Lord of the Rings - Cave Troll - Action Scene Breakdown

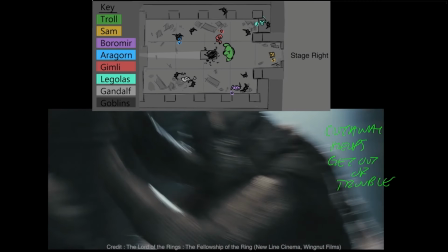24:46 So then we cut straight back into this really quick cut of Gimli hacking away, now stood up, very rough and short.
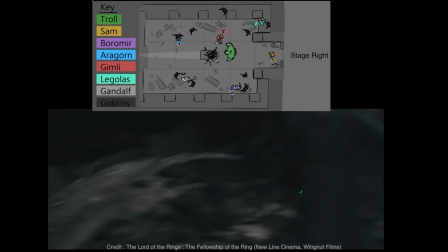24:53 So you see what I mean by having that cutaway in there? You didn't have to show him get up, you didn't have to show him like turn around, you didn't have to show the orcs he's fighting, didn't have to show any of that.
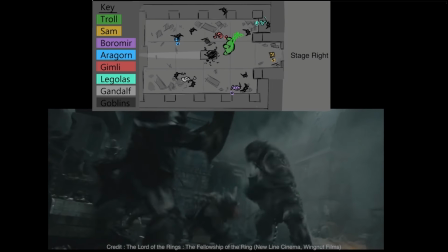25:01 It's just accepted that you cut away to something for a moment, and when you cut back, stuff's changed.
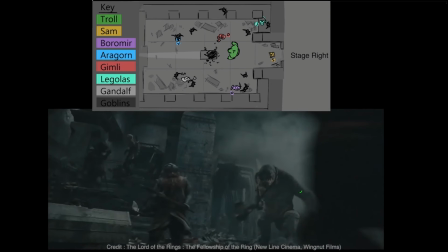25:06 That's a really great way to get yourself out of trouble sometimes, is having a cutaway or a disconnected shot like that. So again, he stood up, it's very rough and short, then we're back into yet another really wide shot, quite busy this time.
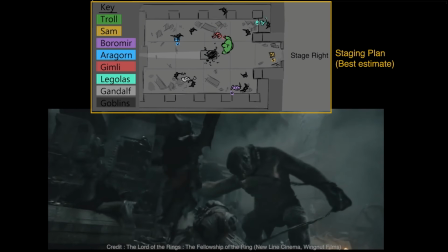25:19 We have Gimli fighting some goblins in the mid-ground, then the troll is still pursuing him,
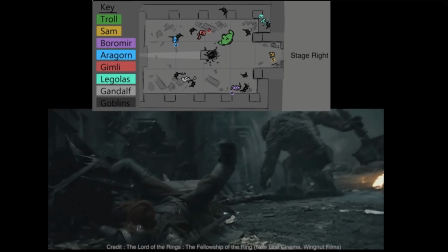25:24 swinging his club wildly, actually taking out some of the enemies for him here, and eventually toppling Gimli over too.
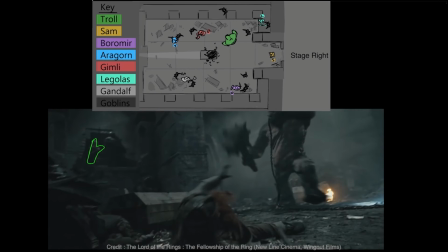25:31 But an extra setup detail here in the background, up on the platform, is Legolas. Your eye is not naturally going to go there, but it's been deliberately set up in the staging so that you can at least see him and that his next beats are going to move on from here.
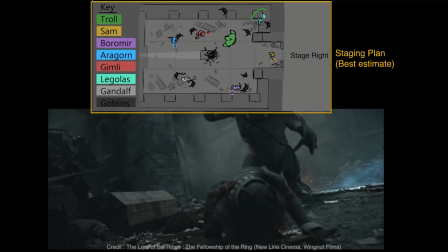25:45 So staging plan wise, he's up here, Gimli somewhere around here, troll here.
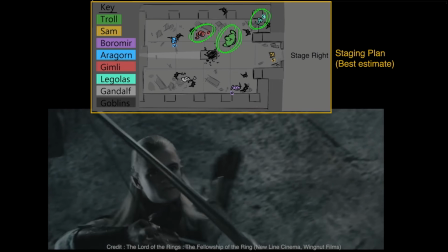25:52 We set Legolas up in the background. You probably didn't notice him. You wouldn't have noticed him on the first go round, but he's definitely there. And then when we cut to Legolas, we understand immediately he's already set up here to
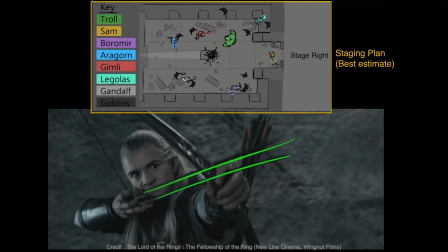26:02 help Gimli from a high vantage point and a ranged firing position, right, to lay down supporting fire, which is what we've already seen him do once already. So he shoots his bow here, and we cut on that action to the wide shot.
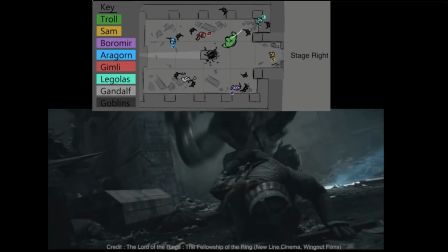26:15 You barely read the arrows here, but the impacts are there. You don't really need to read the arrows hitting because you get the reaction of the troll. Cause and effect immediately. You get the toppling back of the troll, and you put those two things together.
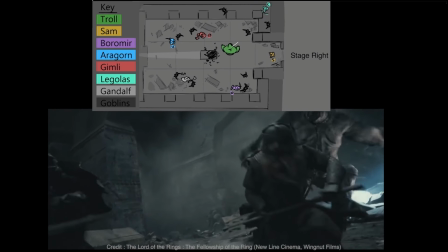26:30 Arrows shot, troll toppling backwards, you understand. I would say here, I think this could have done with being slightly clearer.
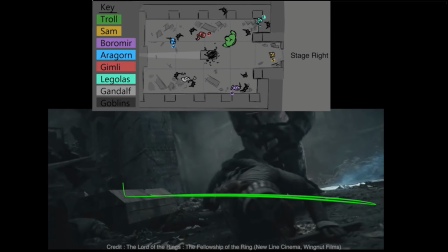26:38 Like, if, for my taste, I think I would have at least started the framing a little higher so that you could see those arrows going in and you really read that clearly before moving the shot onwards. But it does work, right? You can see the cause and effect can still work even if the framing is quite rough and dirty.
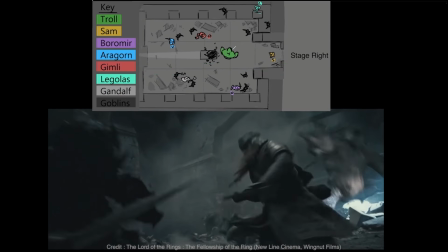26:55 So toward the end of the shot, our framing focuses then back onto Gimli, handing our attention over to him for a beat.
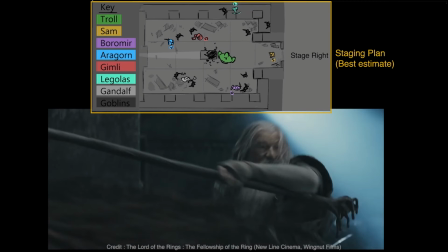27:02 Then we cut to a medium shot of Gandalf for a very brief moment here as he's carving up some goblins.
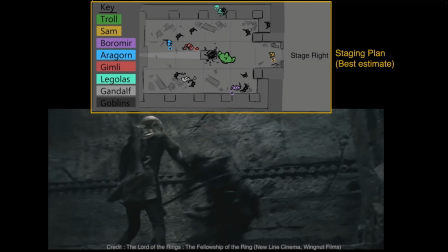27:08 It's super rough, super handheld, like a punctuation shot here.
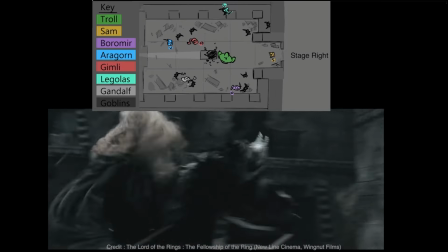27:12 It's both a rhythm thing for the edit, and it is to remind us that, hey, there's other people fighting here as well.
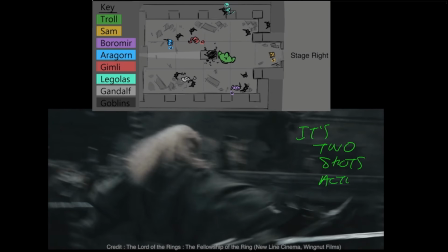27:19 But without drawing too much attention to it and drawing our focus away from what we've just set up, which is Legolas and the troll.
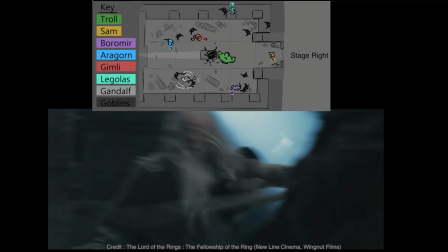27:25 It's just a reminder, again, like the cutaway, of there are other characters involved in this.
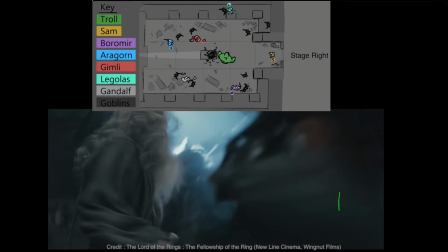27:30 So you just, every now and again, you pepper one in to just say, hey, here's this character, here's that character.
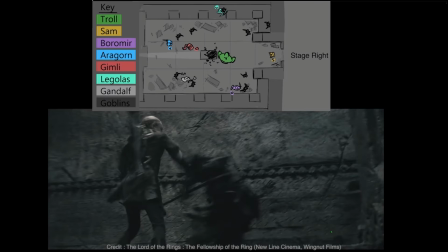27:35 So we're on this mid-framing here of Legolas as he does all these fancy spinning and fighting these two goblins up in here.
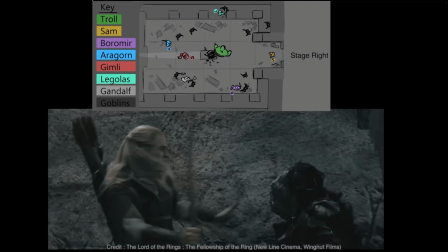27:41 And then there's a quick cut to another medium there and then into a close-up. That is a nice rhythm to it, right? This suits the action. It suits the cuts of his action against the goblins.
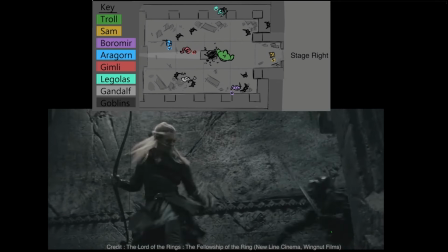27:52 Like cut, right? In that close-up, he then turns his attention.
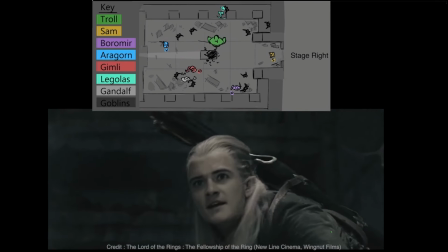27:57 So let's follow the screen direction here across these shots.
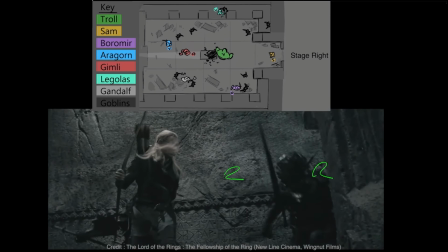27:59 So back in that medium shot, we had the goblin on the right, him on the left, and he's on that far wall now over there, right?
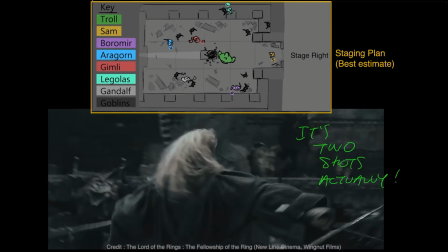28:07 Staging wise, I think he was up here a minute ago, and then, you know, within wherever, he's moved over to this side here, right?
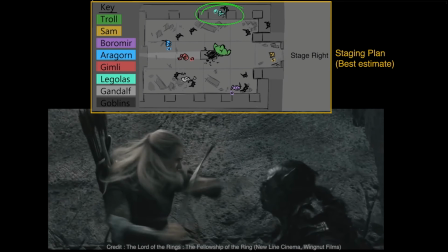28:15 So he's on this wall. And then when he was off shot, he's kind of, we can just accept, right, that he's moved over here now and he's fighting them up there, right?
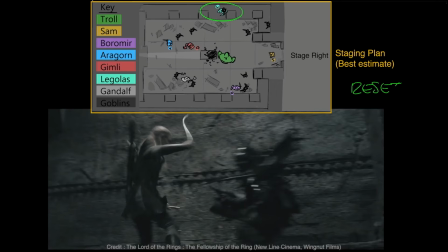28:22 Which is another thing, you know, you can do. I'm talking about that reset, right? When you cut away to different characters, you can reset or just slightly change where your other characters are when you cut back to them.
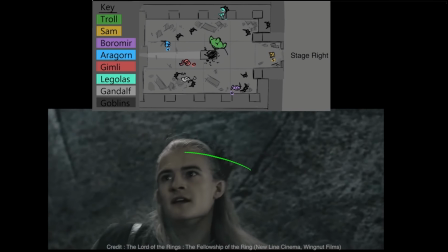28:33 He's taking these guys out. You can see, looking right here, that he was fighting this goblin, but then his attention is drawn back to screen left. What we're doing here is we're setting up, establishing a new screen direction where the emphasis is on Legolas and the troll and the interaction they're going to have together.
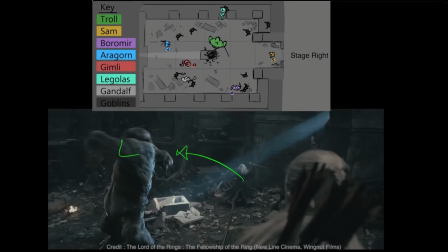28:50 So if I then show you where we are in that staging in terms of where the camera is now roughly here. A pretty wide lens actually, because he's taking in all this environment, and Legolas is here over the shoulder with Legolas.
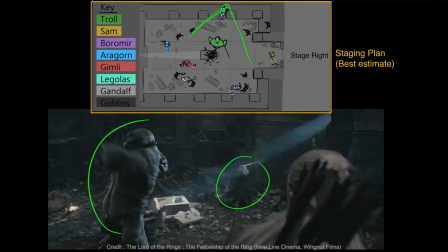29:07 And we can see the troll, and then we can see Gandalf off in the background.
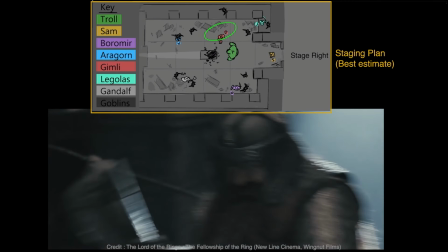29:12 So if we compare this to where our cameras were set up earlier and starting off with the earlier beats, right?
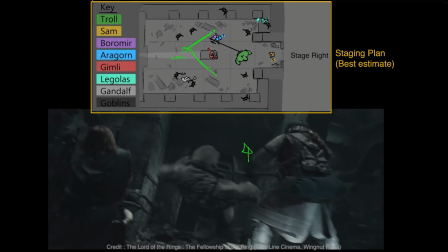29:17 Where they were set up and what side of like the initial staging direction they were, right?
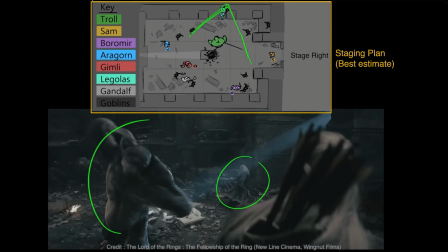29:23 And now we're all the way around here. And you can see how much the camera is going to be moving around the staging as the action and the cameras move around.
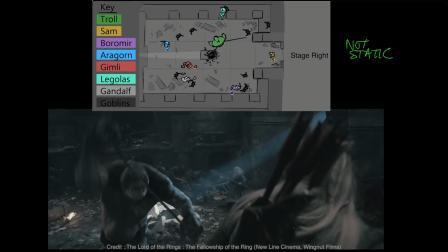29:33 It's much more complex than a simple static setup. The 180 isn't a static thing in an action scene. As characters and cameras move around one another, repositioning, shifting emphasis. We have to be able to cover that freely. We don't want to box ourselves in.
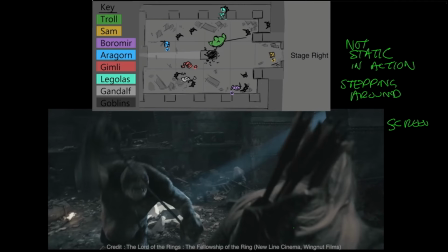29:50 And the way to do that is to ensure that the screen direction, once established for a particular setup or beat, in this case Legolas versus the troll, you need to keep that consistent across consecutive shots for clarity,
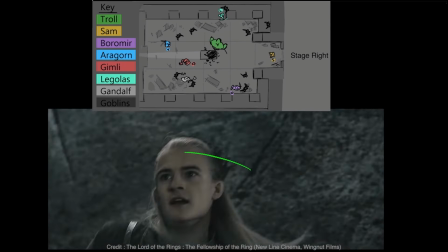30:03 and not to break the 180 across those shots.
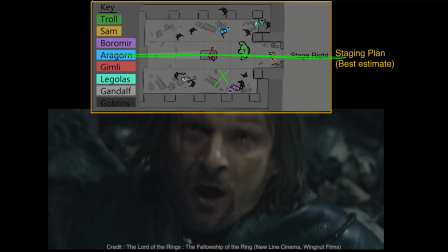30:06 It isn't about going, here on shot 1, I've drawn a line down here and I can never put the camera across there across the entire scene.
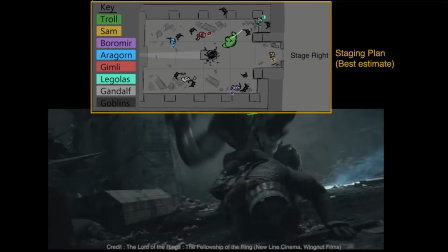30:14 It's not that at all. It's about establishing screen direction, and then as things move around,
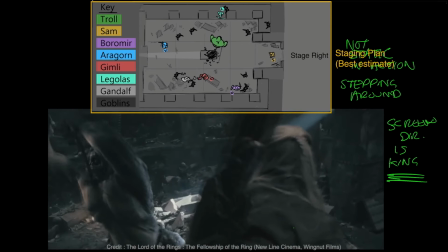30:20 you being able to smartly move yourself around that environment with both the action and the cameras in order to keep that all clear.
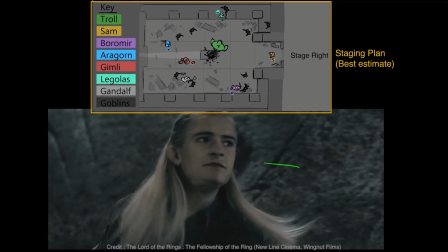30:29 We change screen direction to lead into these setups like here. All it takes is for Legolas to go from looking screen right, fighting the goblins,
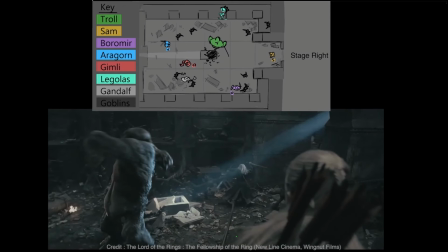30:37 to then turning his head to look screen left, and we've changed the screen direction in a tiny little head turn. So now when we cut over the shoulder of Legolas, he's looking screen left. And that's perfectly consistent and perfectly fine.
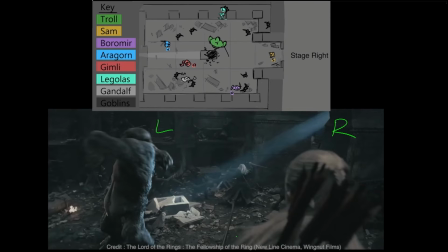30:51 It doesn't matter that 20 shots ago we were over the other side of the screen. It doesn't matter that 10 shots ago we were somewhere else entirely and the camera was on a different direction.
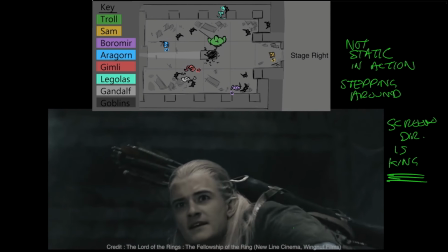30:59 What matters is the localized sequence of shots that need that consistency.
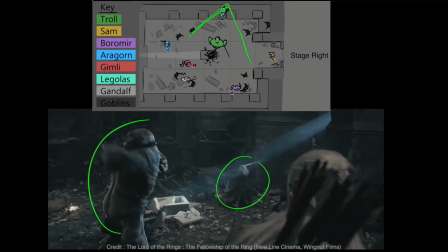31:04 So now we've set this up, Legolas on the right, troll on the left. This is giving you a broad, wide-angle lens framing here, so you can read the action that's happening here,
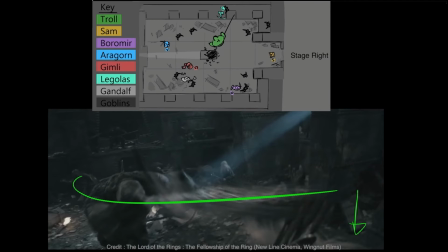31:14 which is all about the cave troll swinging his chain and trying to hit Legolas. But he ducks underneath it for the first time, so he's quite surprised by that.
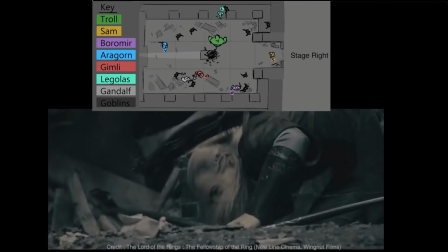31:22 But now he knows what to expect, Legolas. This happens a number of times, and this will repeat and develop across the next few shots.
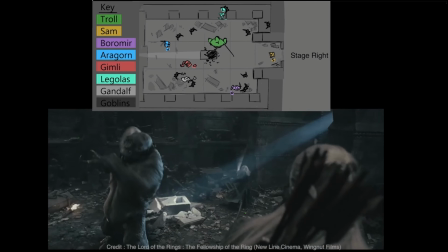31:30 We have these kind of 3-shot setup thing going on here, roughly, that we keep coming back to, which is this shot with the wide OTS, this reaction shot, or a similar one of Legolas,
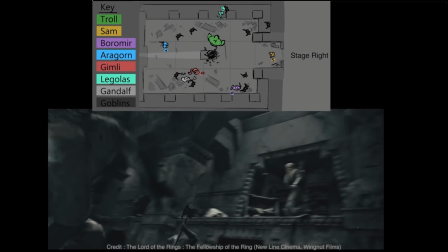31:42 and then this shot, which is a wide from the troll side.
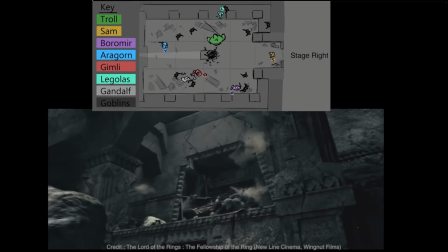31:45 So he'll do this multiple times now, different actions, as Legolas basically learns the pattern so he can exploit and to find the opening.
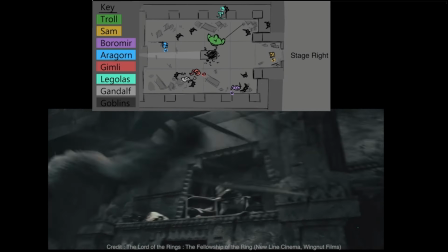31:54 But across each of these shots, there's always a progression, or there's always a change that then leads us forward across the scene.
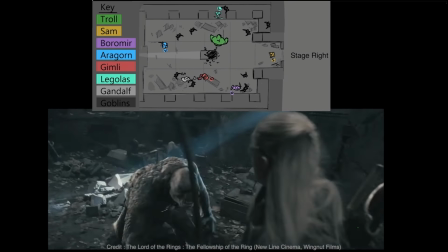32:02 It doesn't just the same beat for like 4 shots and, multiple times, right? Different things happen across this progression.
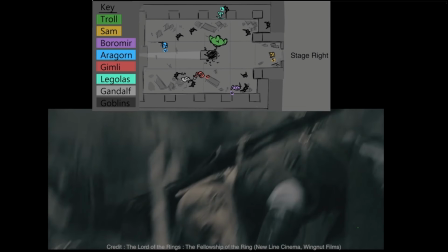32:07 The chain itself is a nice progression, since the troll was using a club earlier, and now it's using a chain like a whip for some variety.
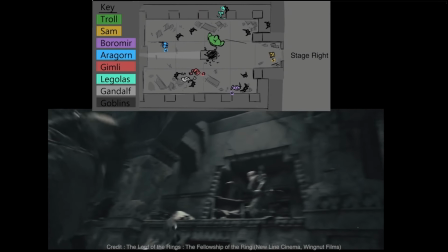32:15 We have to look for finding these opportunities. This is like the chain whip phase of the fight now, right?
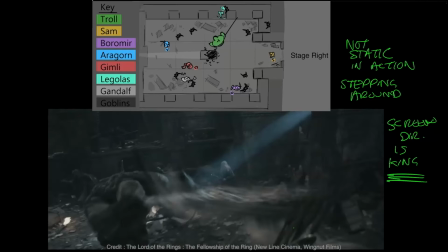32:21 So he's escalated. So again, it goes whip, it whips and slashes out.
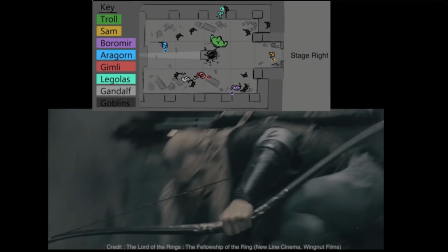32:26 Legolas ducks under again, and he pulls himself up off the ground. So it's the same principle, right?
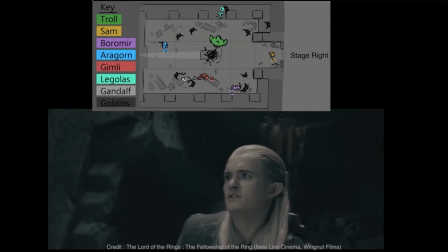32:31 Cutting back to him, seeing his reaction. He's reading a little more into the situation. Back to this shot.
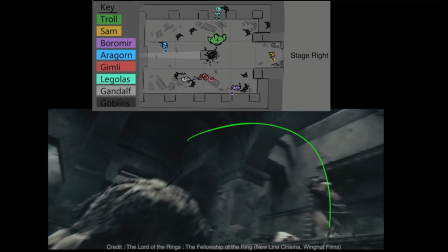32:37 Every time this happens, there's an escalation or change. So now he's whipping downwards because he's figured out, well, I missed last time.
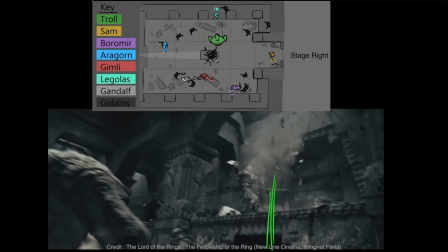32:45 I need to do something different. So then when that vertical slash comes down, it makes this part of the environment probably a little unstable as well.
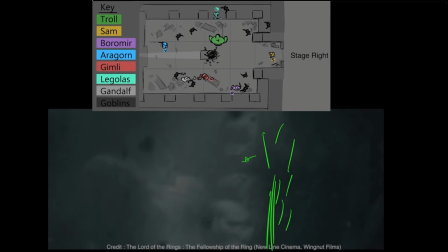32:53 Then we cut again to Legolas, very, very, very roughly here. We just briefly cut in with him.